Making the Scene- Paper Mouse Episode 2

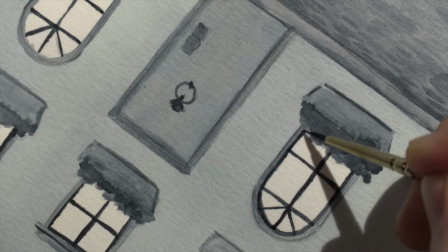9:30 I thought it would look nice if I could illuminate the streetlamp and the windows in the background.
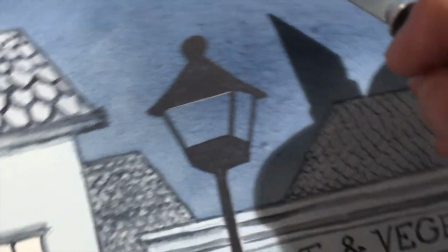9:36 So I cut out this part of the streetlamp, and I didn't want the windows to be as bright,
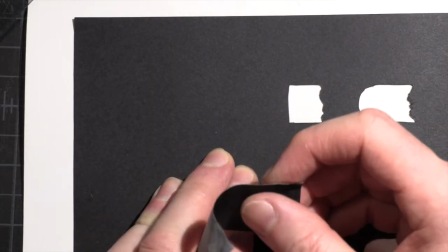9:42 so instead of cutting them out, I covered the back with black cardstock except for where the windows are.
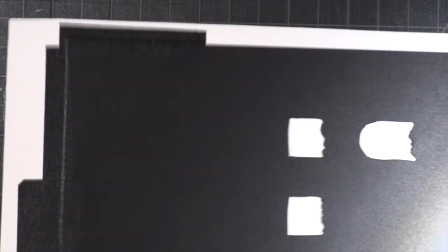9:47 So when I shine a light on it from the back, the windows and the streetlamp glow.
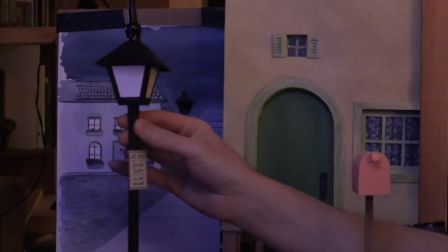9:53 And now I can turn on the three-dimensional streetlamp, and
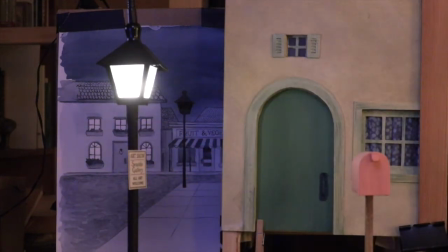10:01 the streetlamp and the windows in the background.
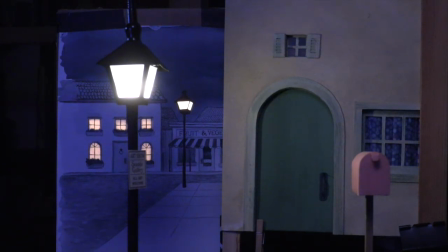10:08 And when I zoom in with the camera you won't see the edges and we can really imagine we're in the mouse's world.
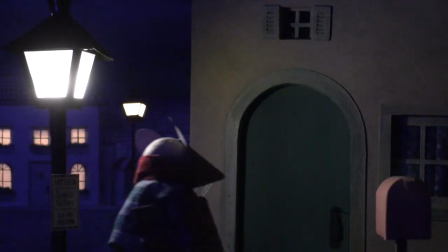10:15 And then I thought I could use another lamp to make it look like the mouse turns on the light inside.
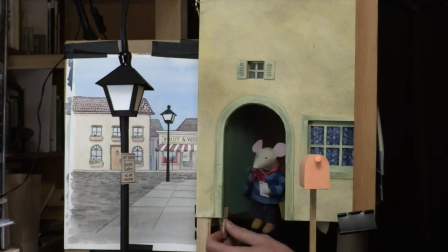10:23 The set is open on the bottom so there's room underneath to operate the puppet but then I zoom in the camera so you don't see that in the frame.
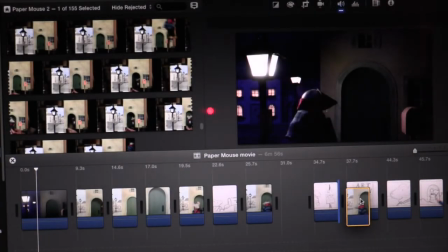10:31 The program I'm using to edit this film lets you put the scenes in any order. So I don't have to film them in order.
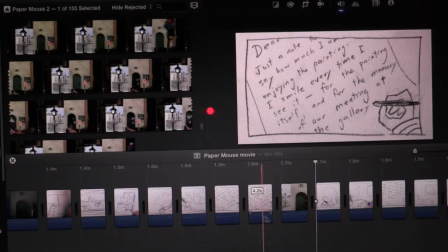10:38 While this is set I can film all the scenes when the mouse goes in or out the door, and then put them in the right order when I edit the final film.
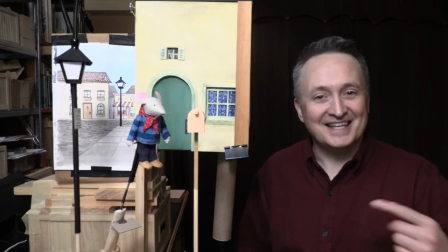10:45 Now that I've filmed everything with the doorway, I can move on to the next scene, and I'll tell you about that in the next video.